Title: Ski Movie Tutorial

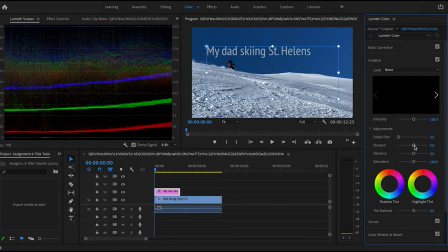I'm going to go into this color tab. So up here, you can change the saturation, the vibrance, you can sharpen the image, or you can fade it.
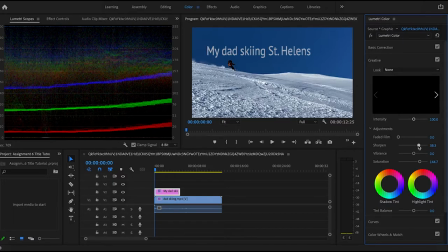So what I'm going to do is I'm just going to increase the saturation a little bit to give it a more dramatic effect. and I'm just gonna see what it looks like when I increase all of these, sharpen it a little bit.
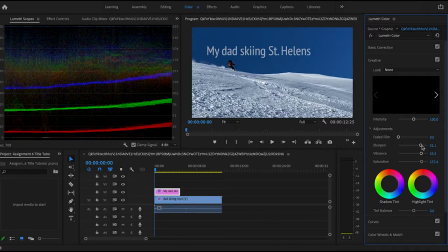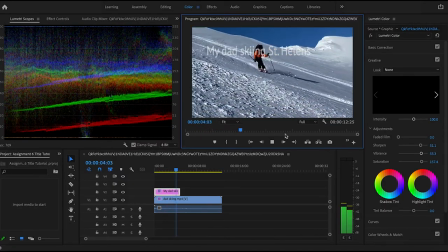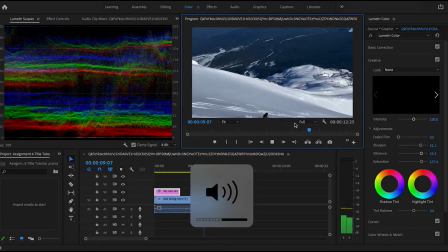So I think that looks good. So I'm gonna go back to editing.
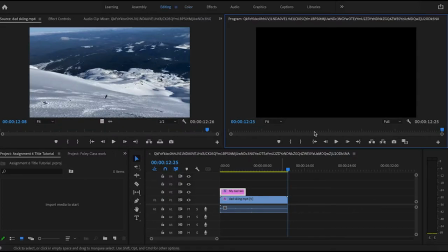And the last thing that I wanna do, which I think is the coolest little trick that I've learned, is you can
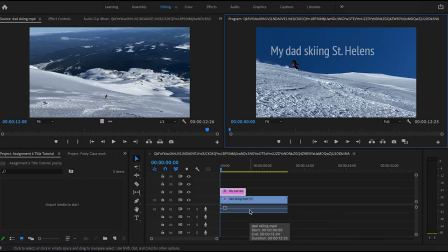right click
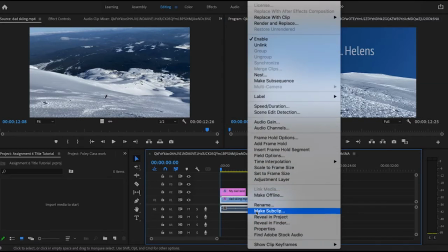and it opens up this menu where there are a lot of options, but you go down to
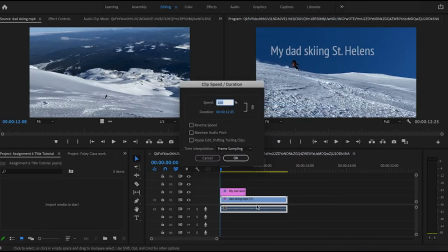speed/duration. You select that. And then you can change the speed of your clip. So my vision for this particular clip was to have it be this slow motion,
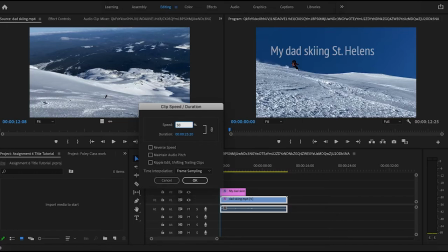sort of dramatic clip of my dad skiing. And I wanted to do that because it's this perfect angle as he comes down and he passes me.
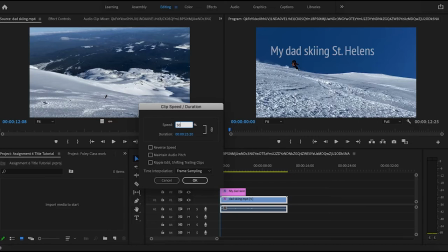And then I want it to look just sort of dramatic. So I'm going to change the speed to 50%. And then I'll show you what that looks like.
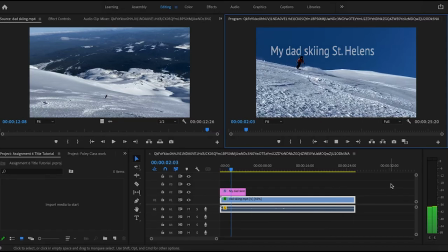I'm just starting at 50 and I'm going to see what it looks like.
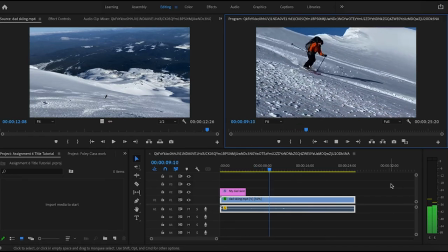And if I like it, I'll keep it. But I might have to adjust it a little bit more.
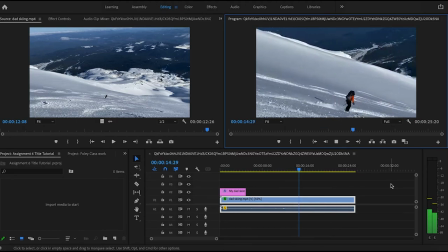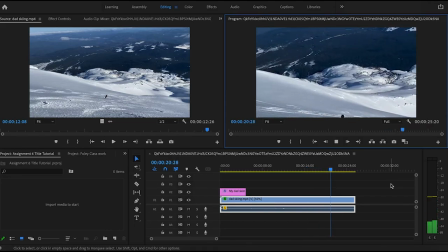And I think that looks pretty good. So that's my tutorial. And thank you for watching.